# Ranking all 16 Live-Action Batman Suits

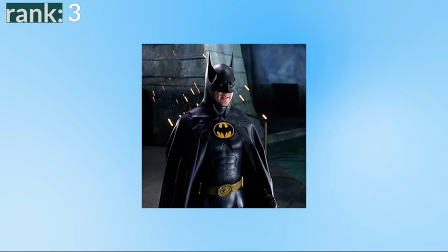I think this makes the suit look a bit more modern and less stiff.
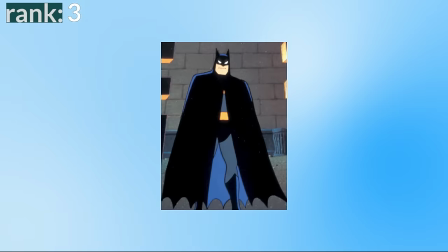I like how the cape comes around the front a bit more over the shoulders like he's hiding in the shadows more and the cape transforms into a glider which is awesome.
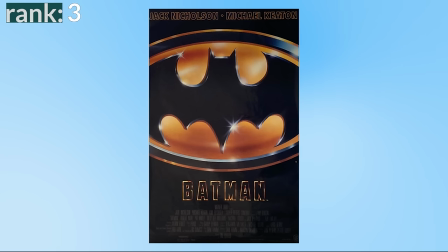The logo on this one is improved to be more traditional despite the 89 film having the iconic logo on the poster
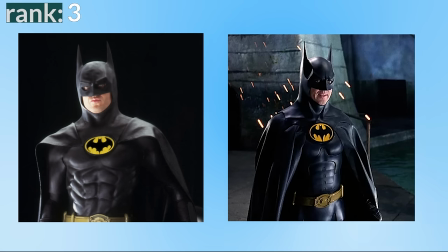the actual suit has a slightly different bat symbol which the batman return suit fixes to be more traditional.
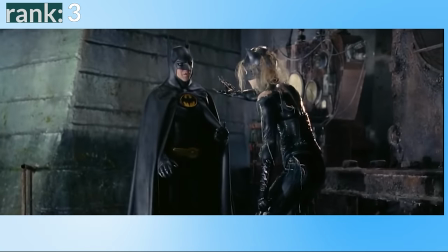Honestly my only issue with this suit is in the scene where he takes the mask off firstly we see his eye makeup just disappear between cuts and we
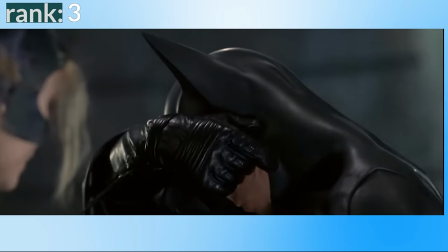see how weird the eyes look without the makeup and secondly it's just bizarre to me that he has to rip the rubber off the mask
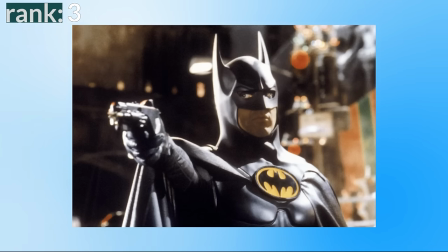just to take it off like it seems so impractical but overall that's a really minor nitpick and i think this is an awesome suit which makes a few improvements
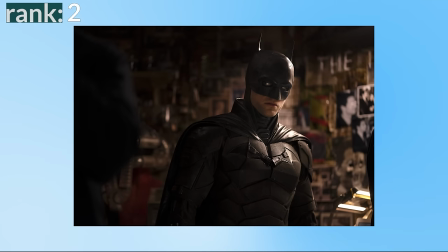over the 89 suit number two the batman suit the suit worn by robert pattinson in the batman and in my opinion this is how
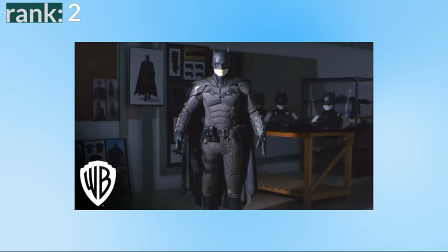you do an armored bat suit it's gray and black so different parts stand out which helps the different elements of the design to come through while still sticking
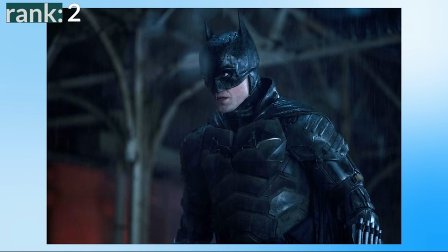to one of the classic comic book color schemes but it still feels grounded and stealthy allowing batman to work in the shadows it feels influenced
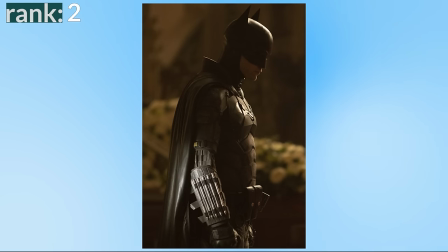by the more armored look of some of the arkham games while it looks heavily armored it doesn't look too bulky or restrictive like we've seen with the other
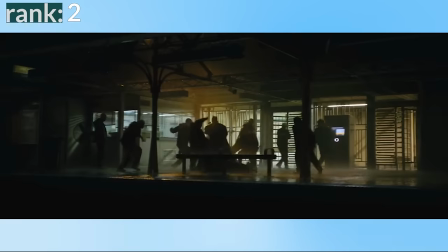armored bat suit it feels designed for a version of batman who isn't necessarily the best fighter like a ninja but instead surviving on pure force
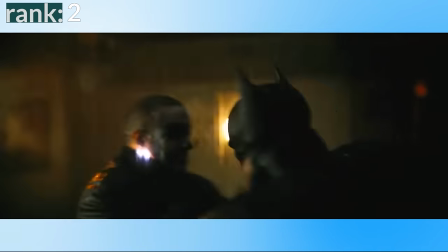with a suit designed to be armed to the teeth to get batman through any brawl with gadgets on his arm his belt and even his bat
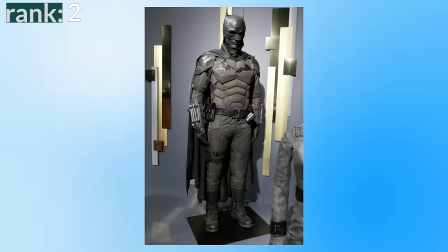logo because this is a more grounded take on the character it feels like a suit that fits into that stylized version of gotham it doesn't feel like
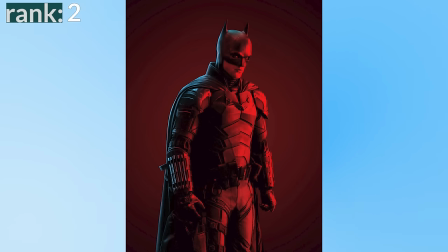a suit made out of an impossible material or a military armor instead it feels like a real suit pieced together by someone with resources and this
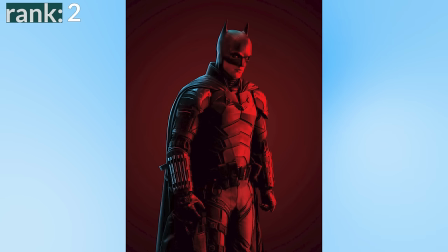works because it's still early in batman's career it doesn't feel perfect and it does just kind of feel pieced together like when we see his gliding wings
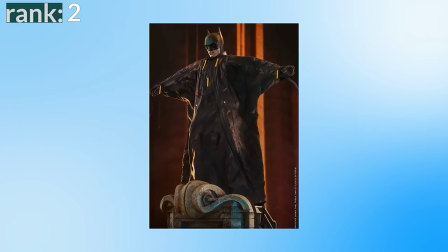they don't look like the fantastical gliding cape from batman returns but instead an early prototype which just about works.
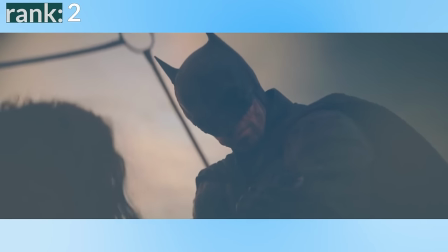What really sets this suit apart for me is how emotive it feels. We spend a lot of time with this version of Batman in the suit and while he doesn't say much the suit allows him to emote really well.
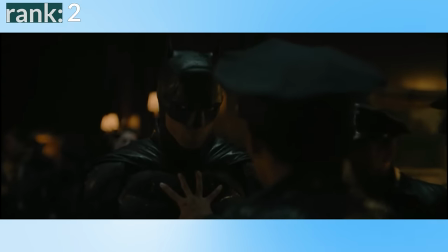While I've expressed my wish for the white bat eyes here often through looks he gives to Gordon or to a young orphan you understand how this Batman is feeling.
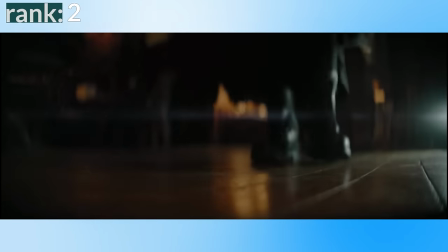Similarly the way his boots sound walking on the floor or the slight squeak in his gloves can convey his
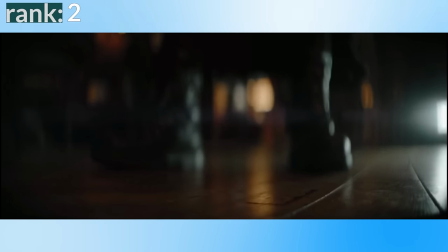feelings or the feelings of others in the room which is great sound design for a suit.
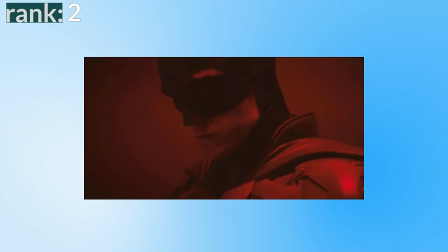I think it helps him to emote but it still feels intimidating overall this is a great take on an armored bat suit and i'm
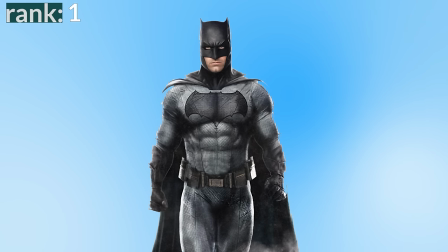interested to see how this one changes over time number one the batman v superman bat suit coming in at number one is the standard bat suit worn by ben
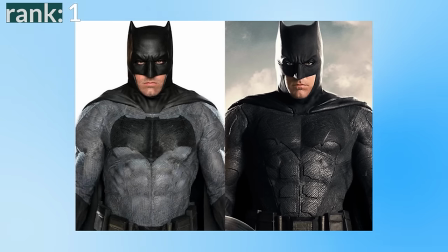affleck in bvs suicide squad and justice league yes technically the justice league version is a slightly different suit with extra padding
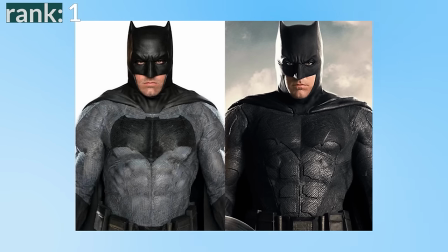around the muscles and a slightly different mask but for the most part they're the same design and so i'm counting them as one and yeah i think this is the best bat
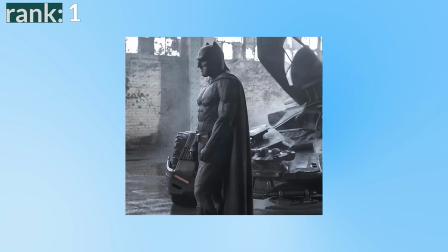suit we've ever seen. It takes its own approach to the suit and instead of going for an armoured metallic look like almost all the other Batsuits, instead it's a more flexible material.
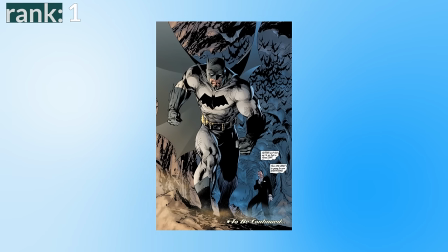Like we see in the comics where Batman is usually always wearing a more cloth looking suit.
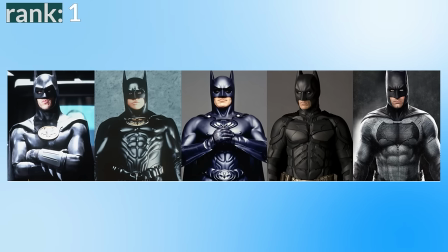It was also the first time we properly saw the classic comic grey and black colour scheme in film and it's massively inspired by the Dark Knight Returns comic.
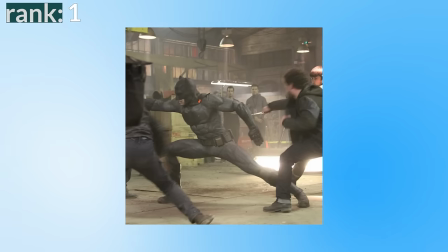It's a very simple design and I think that works better for Batman instead of the armoured looks. This more flexible appearance worked really well for a version of Batman in a more comic booky world where he is
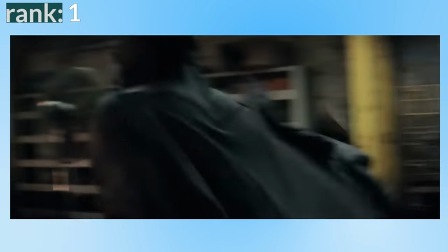highly trained and agile and it allows us to see the best Batman fight scene we've ever got.
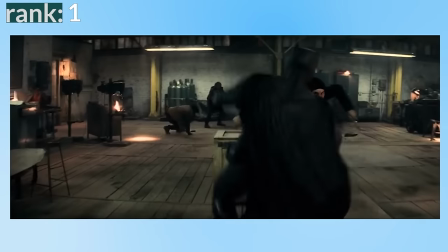This was the first time we got a batsuit that could move completely freely and actually felt like a ninja.
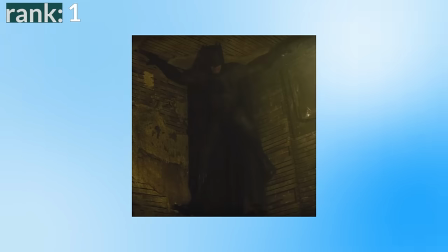It also makes Batman look very intimidating whether that's him hiding in the shadows like an urban legend or facing you in a fight and imposing you with his massive size.
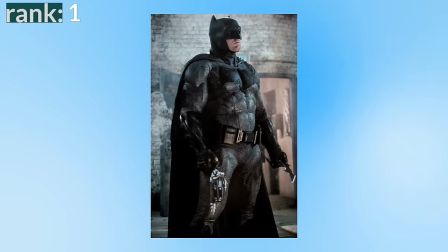Also it feels like its own thing with the shorter bat ears and larger logo giving this suit and Affleck their own unique look.